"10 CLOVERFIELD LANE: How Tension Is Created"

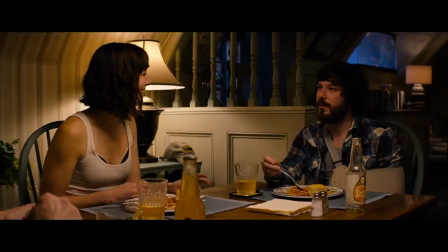Keys, drinks.
Since the bottle opener is connected to Howard's keys and we know that Michelle wants those keys,
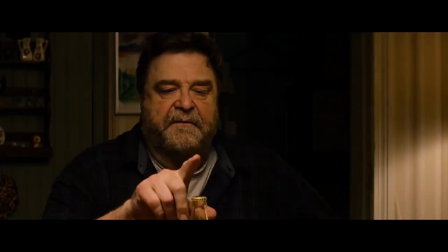an internal audience tension builds immediately, because we know that once he reaches for them to open up the next bottle,
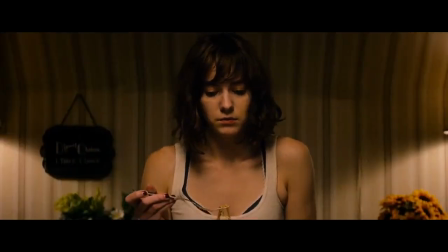the entire bunker will explode with raw emotion and violence. So every time they drink, it's almost like the film is clawing and shredding away at the audience's emotions.
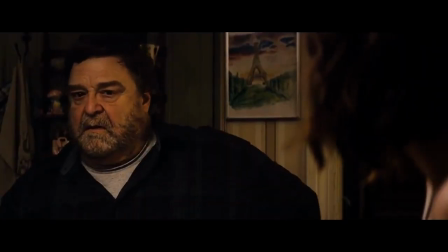Where are my keys?
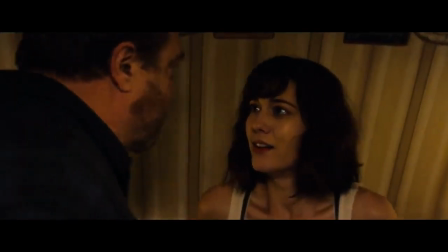When Howard pins Michelle up against the wall for disobeying him, she sees it as an opportunity to swipe the keys.
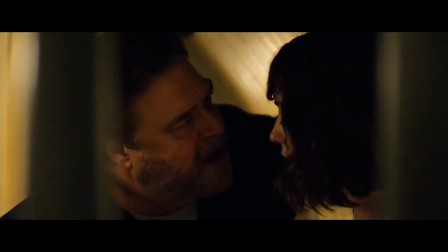First, Trachtenberg sets up this beautiful symbolic shot where the bars sort of obstruct the image of Howard confronting Michelle.
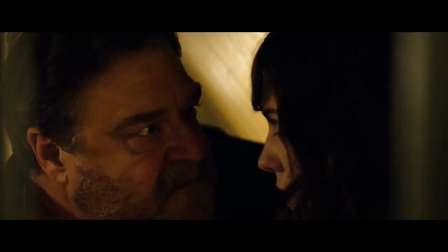What this does is force a feeling of claustrophobia and captivity as though she is in prison, essentially reinforcing the tense atmosphere. A bunker is ironically a place for safety,
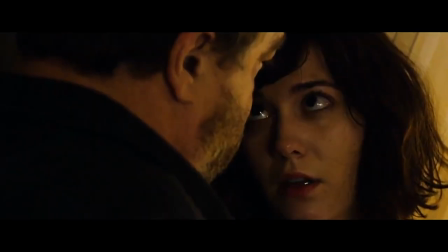but Trachtenberg's framing and staging completely flips that with the way in which Howard operates around it and the shots surrounding character interactions.
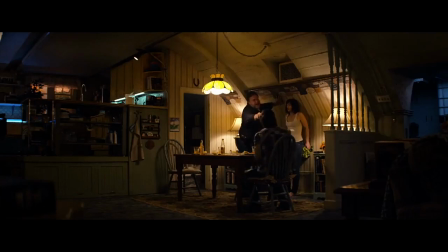During this moment, we get a great wide shot that completely drains the tension out of the film.
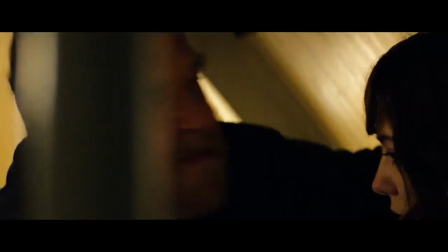This was expertly inserted by Grube. By stifling the tension momentarily, this makes the next intrusive shot and ensuing argument that more tense. You feel it even more, and it also feels invasive that in this homey space, Howard can be so eruptive.
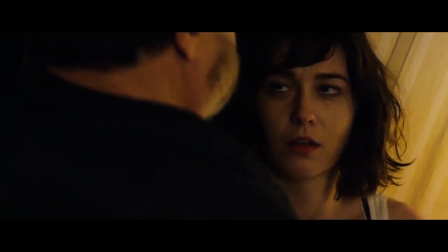Grube and Trachtenberg combine brilliantly again when we get this quick tease of Howard's side,
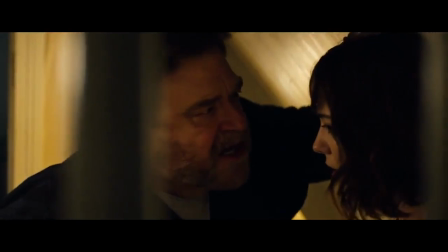and I love this shot because it moves at such a rapid pace the audience knows not if Michelle has swiped the keys.
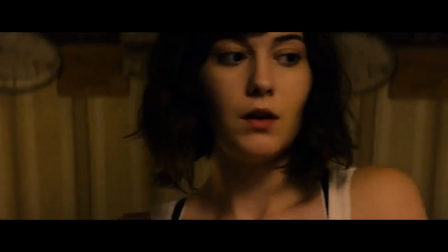By also adding a jingle effect, the audience is left in a state of tension. We are forced to sit in this tension, which makes it all the more satisfying when the following shot reveals this.
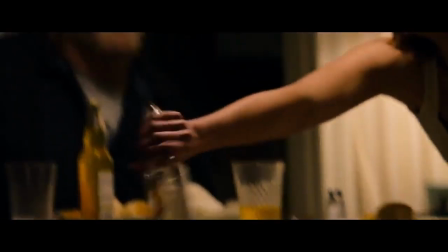Like a cork being released from a wine bottle, this film pops with loudness when Howard finally reaches for the keys, only to find them missing.
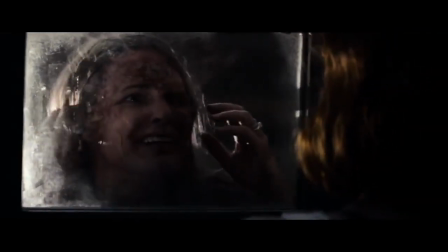The scene eventually culminates with Michelle escaping, only to find a woman who looks diseased and desperate for help.
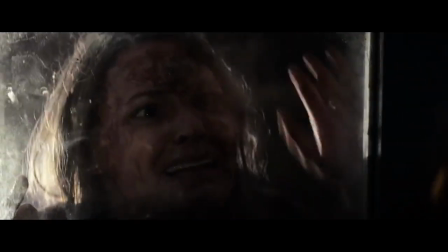This effectively plummets the audience into uncontrollable tension because it vindicates Howard's dialogue about the outside not being safe.
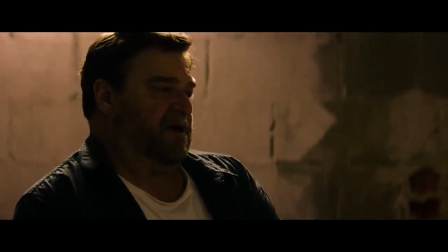An attack. A big one. I'm not sure yet if it's chemical or nuclear, but down here we're safe.
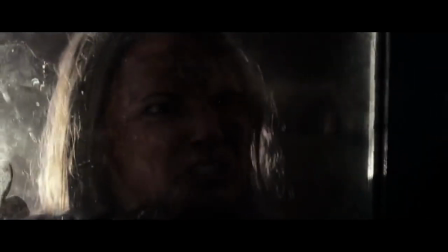And by vindicating him, it makes Michelle's escape look fruitless and stupid,
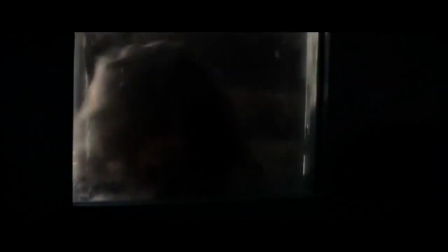which also means that she won't go outside, which in turn means dealing with Howard's wrath when she turns around. It's at this precise moment where the tension reaches its peak and continues to bubble at an excellent level for the remainder of the film.
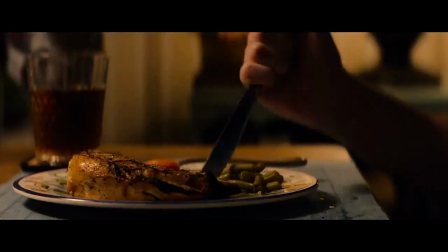And that's why I'm fond of 10 Cloverfield Lane. It doesn't focus on over-the-top or shocking expository dialogue to build tension.
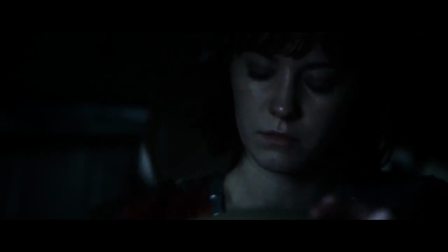It trusts its filmmaker and editor to allow the technical and visual side of the picture to build that tension.